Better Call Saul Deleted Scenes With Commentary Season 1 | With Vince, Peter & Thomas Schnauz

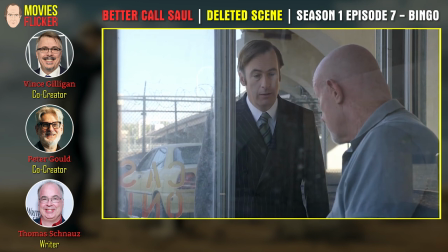4:10 This is quality deleted scenes. Jenny Hutchison and directed by Larysa Kondracki.
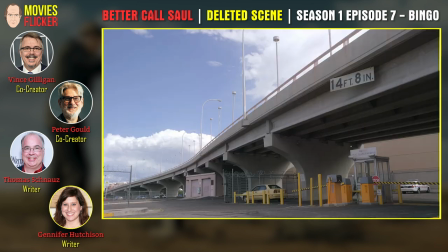4:16 This is an excellent scene. The trouble was twofold. The reason we cut it, because some of you are going to watch some of the deleted scenes on here, you're going to be like,
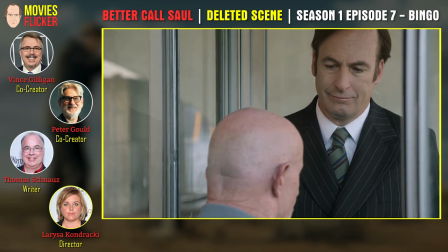4:26 this one you're going to be like, this is a pretty good scene. Why did they cut it?
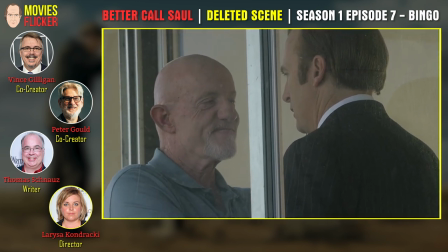4:30 But then again, I actually may be watching it, and you may get it.
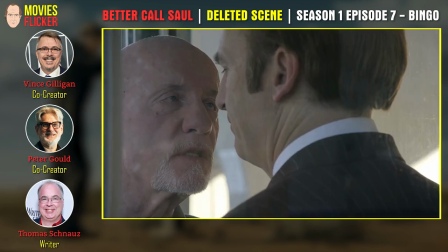4:33 Well, first of all, there's a very mechanical, obvious reason, which is we were overly long in this episode,
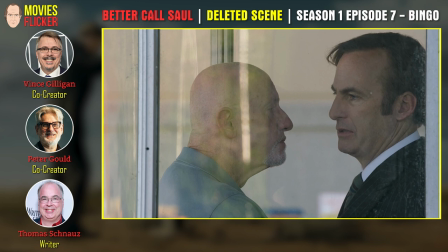4:40 and this scene constituted an easy lift of over 5 minutes to help get us on time,
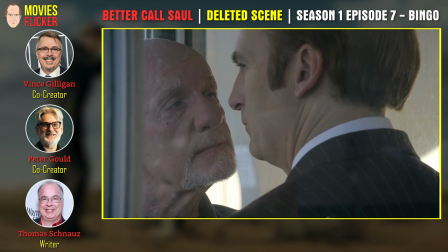4:45 because of course, with a TV show and ad-supported cable, you got to hit a certain running time, and you can't be overly long.
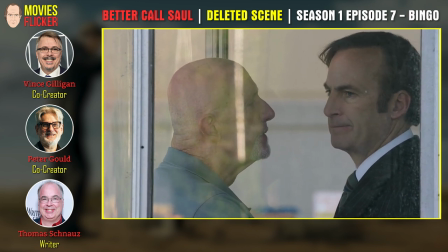4:53 So that was one reason we cut this. But another reason was that as good as this scene is, and as fun as this scene is,
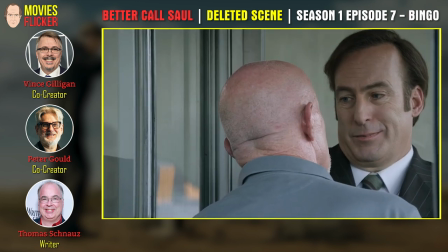5:00 and as well acted as it is by both these gentlemen, and well written and directed by Larysa and by Ginny, causing problems.
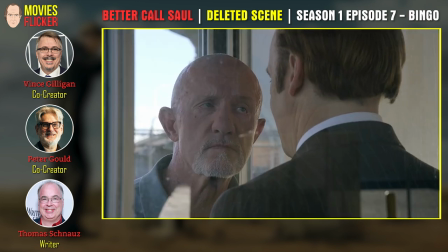5:07 We watched it in, you know, we watched the whole episode with this scene in, and we were coming off of.
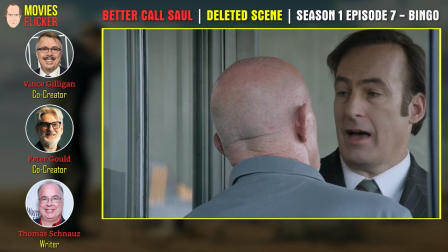5:15 You got to remember the episode before this was 106. The episode. One of the most dramatic episodes, certainly the most dramatic episode of Better Call Saul thus far, and one of the most dramatic episodes, counting all the ones we did on Breaking Bad. It was, of course, the episode where we hear Mike's backstory,
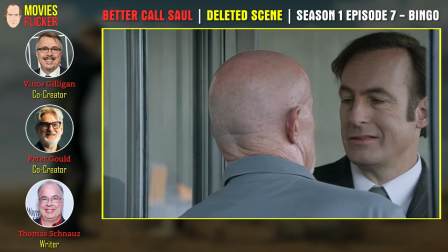5:32 and we see him get revenge on the two dirty cops who murdered his son, and it's just heartbreakingly,
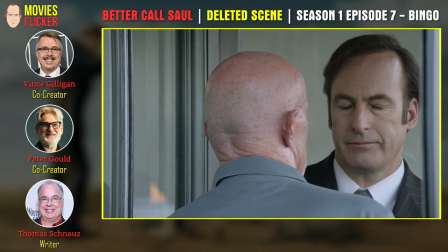5:40 bone-crushingly dramatic. And this being the next episode after that, I think part of the worry here was...
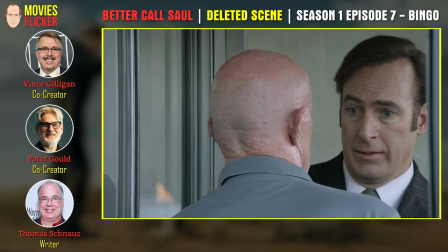5:47 I thought of that. This scene feels, as good as it is, feels almost borderline lighthearted. Would you guys agree with that? As far as from Mike's point of view. It does.
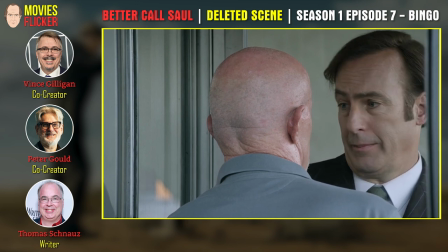5:59 And it's if we hadn't done 106, I think it would feel different.
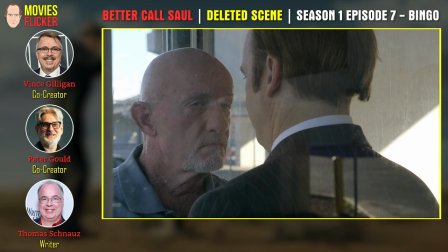6:04 But it's just hard to picture the guy who we met in 106 letting Jimmy invade his space this way.
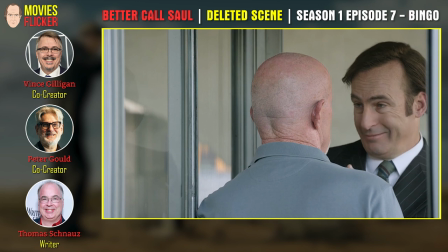6:12 And it's also... leads me to believe.
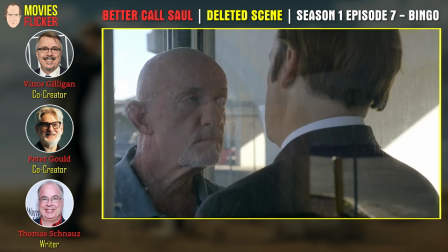6:15 It's funny because... it seemed to me when we outlined the story and when it was written that we absolutely had to have it.
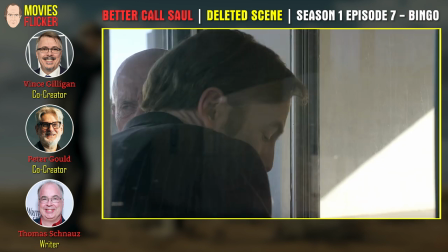6:24 It's so funny that scenes that you struggle over so hard are able to, it really shakes you up as a writer a little bit that, boy, this could come out.
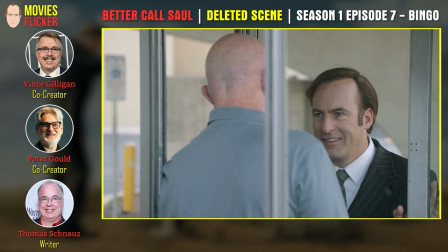6:32 And what you've struggled so hard to write and make good is just, your story can live without it.
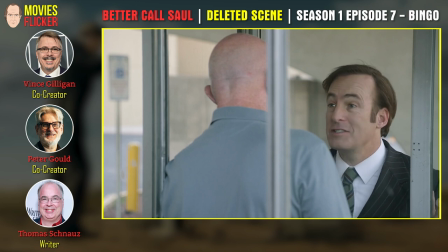6:38 Yeah, it's true. And it's, but although sometimes the struggle is that you're trying something that doesn't belong.
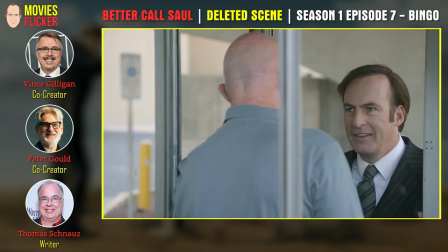6:45 Mm-hmm. And sometimes you're trying to expand a moment that doesn't need to be there. But I like this scene a lot.
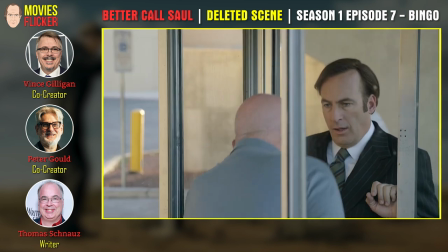6:53 I do too. I think it's really well done. But the other thing that lifting it out does is it makes this whole scam with
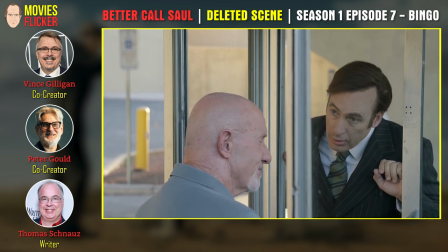7:02 the spray and the money and all the stuff that Mike does, it makes it a little ambiguous.
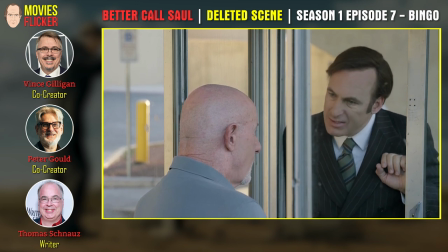7:07 Whose idea was it? That's a very good point. Maybe Jimmy was behind this a little bit more.
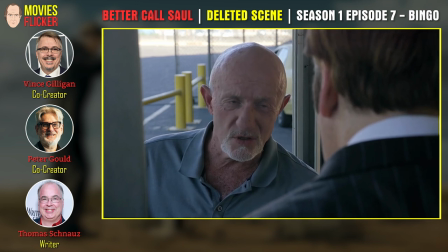7:12 And it also links up the money that Jimmy takes out of the box in his office with the money that Mike places in the toy car.
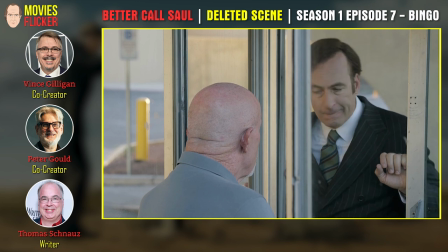7:21 Visually. Yes. And I can't argue with that great piece of music,
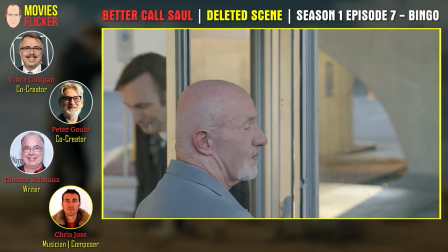7:26 the Chris Joss music that Thomas found for us that plays over both scenes.
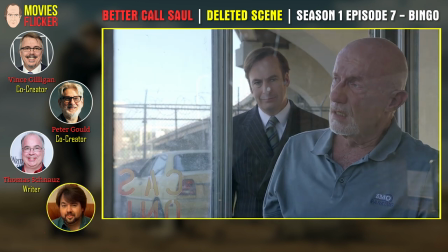7:35 It's interesting. It just doesn't feel like we really needed it. Again, reinforcing that very good point you just made.
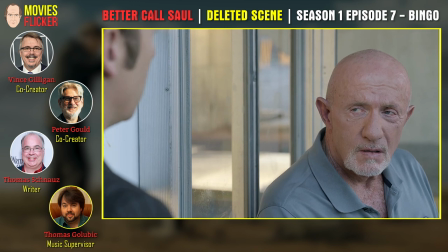7:41 If when you watch the scene, if it were in the cut, clearly all Jimmy had was coming here was, hey, can you help me out?
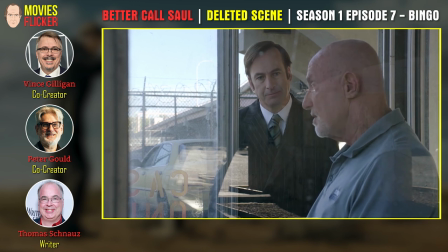7:48 I got to get some money. I got to find some money and retrieve it. And it's all how to do it.
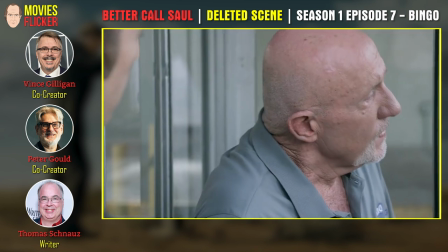7:54 The how of it is all in the wheelhouse of Mr. Ehrmantraut here.
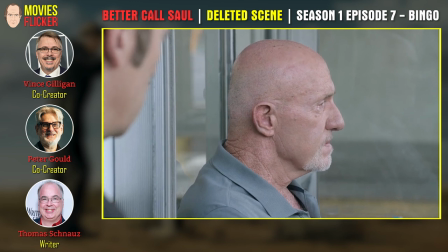7:58 But as you just said, cutting the scene out, I am led to believe it was Jimmy's idea, and he just had Mike execute it.
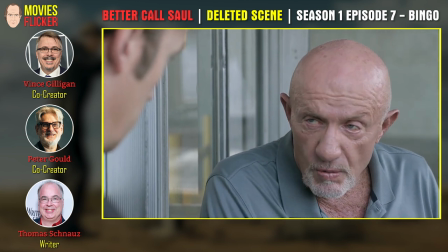8:06 Right. But that's up to you, the viewer, to decide which way you like it.
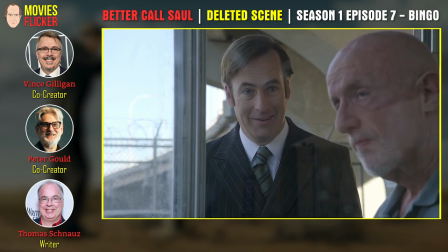8:10 I think the thing that surprises me the most about taking this scene is I want to see these two characters together as much as I possibly can.
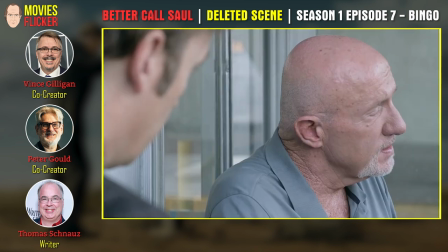8:17 You know, part of our theory with getting shows down to time is instead of trying to squeeze a little bit of time out of every single scene,
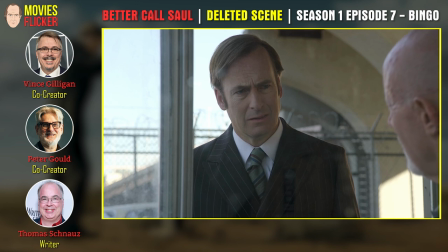8:25 once the scenes are playing really well, instead of trying to cut them short, we take something big out. Yeah, easier to make one big cut than 1,000 small ones.
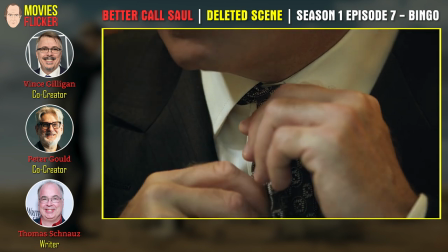8:37 This is a little grace note that we took out of episode 107.
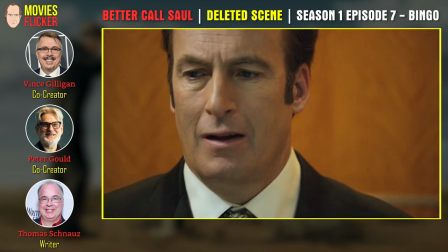8:42 It's a nice little moment with Jimmy alone, stealing himself before he gets to Howard Hamlin.
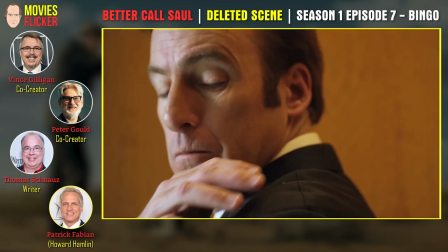8:49 But didn't quite fit in the running time, but I really like seeing him here.
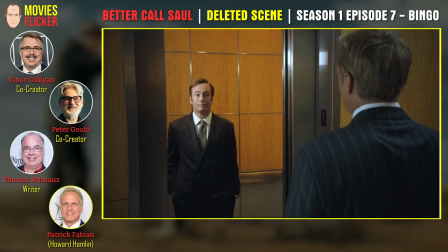8:54 Me too. I miss that little bit of him brushing the lint off. These are little things you wish you could keep, but you're on a schedule when you're doing a TV show.
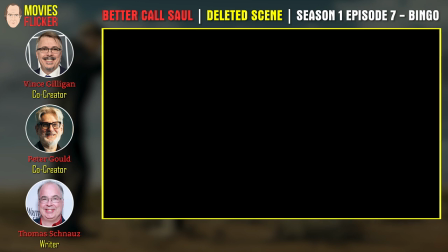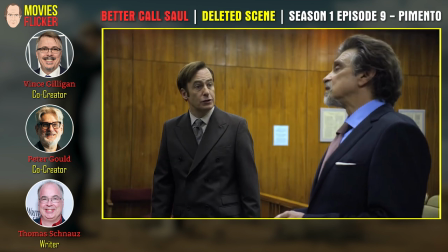9:05 This becomes an issue of civil.
Hi, this is Tom, Peter, and Vince, and we're leading up to a deleted scene from the episode Pimento.
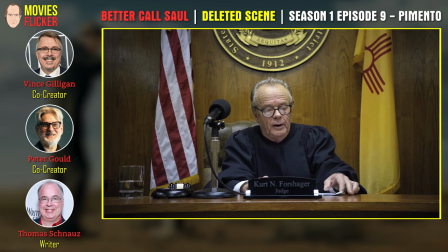9:13 And what's happening here is that the judge is ruling on this restraining order, and we want to
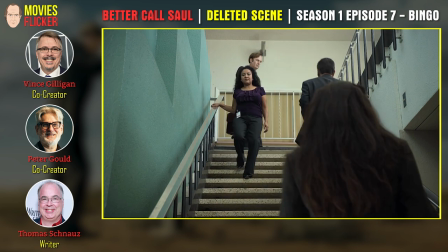9:18 leave it ambiguous as to which way did the decision go. Did Jimmy win?
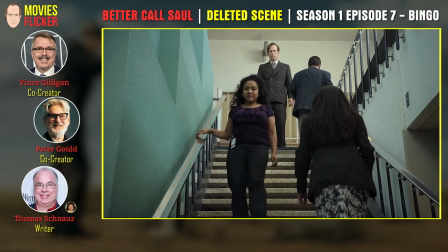9:23 Did Schweikert win?
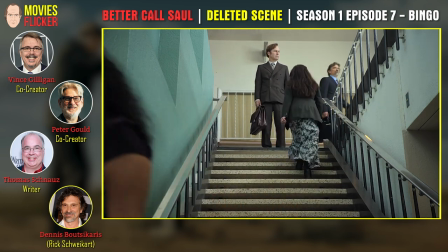9:24 And what I love is that Jimmy has this great burst of enthusiasm after we find out he's won the decision.
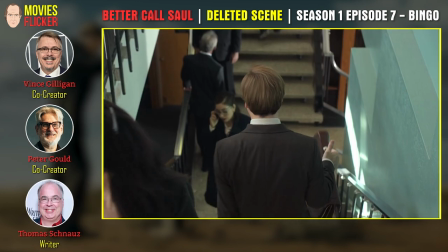9:33 This is great for him. And but you got to wait for it. I love how you got to wait for it.
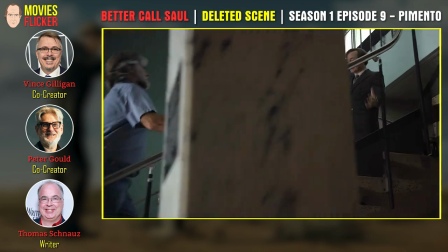9:38 I'm such a huge fan of One Flew Over the Cuckoo's Nest that I had to give him these lines from the scene where R.P.
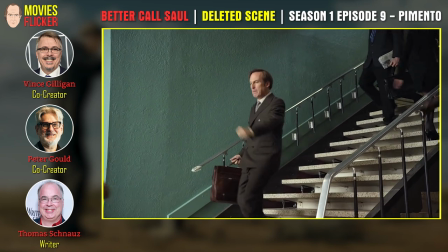9:44 McMurphy is pretending that he's lobotomized and then he wakes up and starts shouting to the rest of the lunatics. I love it.
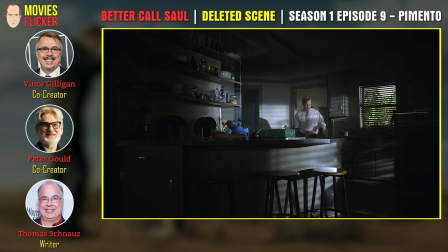9:51 I love how you did that. Always steal from the best. That's always great movie. I love the way Bob works with the extras, too.
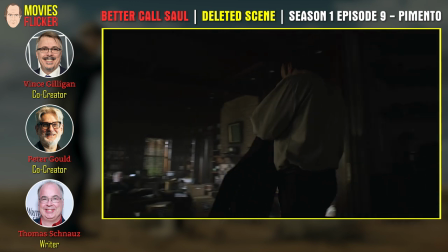9:57 Yeah. That little beat. Jimmy's got great taste in movies.
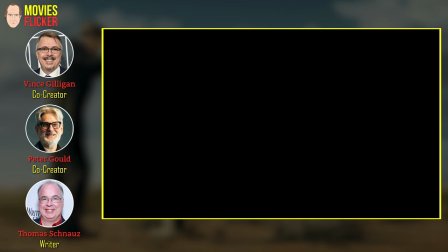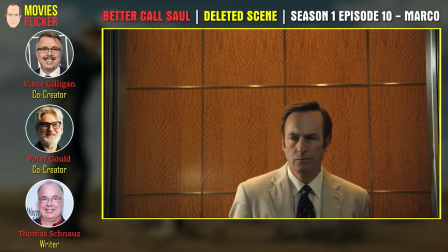10:06 This is Peter Vincent Tom, and this is a little piece that was deleted from episode 110, Marco.
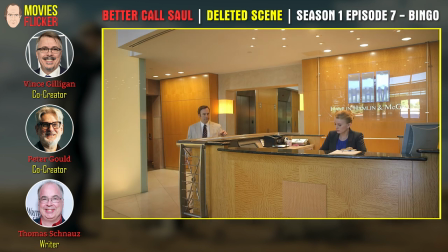10:13 And that was supposed to be our first look at the depressed Jimmy.
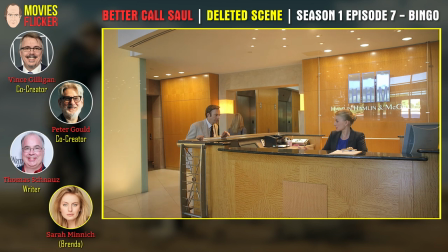10:19 And here he is with Sarah Minnich, who's our wonderful HHM receptionist.
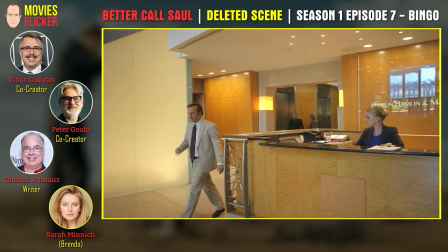10:24 I'll wait.
And he will not be dissuaded from seeing Howard Hamlin.
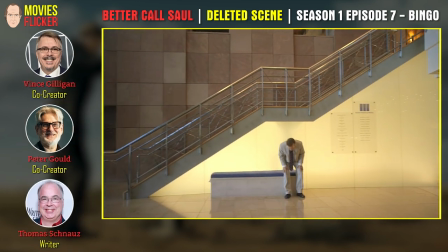10:30 You cut this for time, essentially? I did.
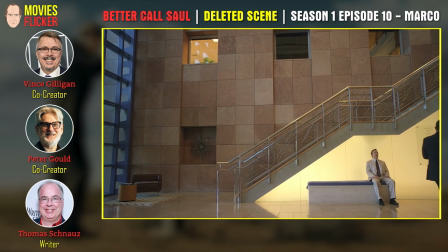10:32 And I also thought there was something more interesting about seeing him just sitting there already, like he'd been there for a long time.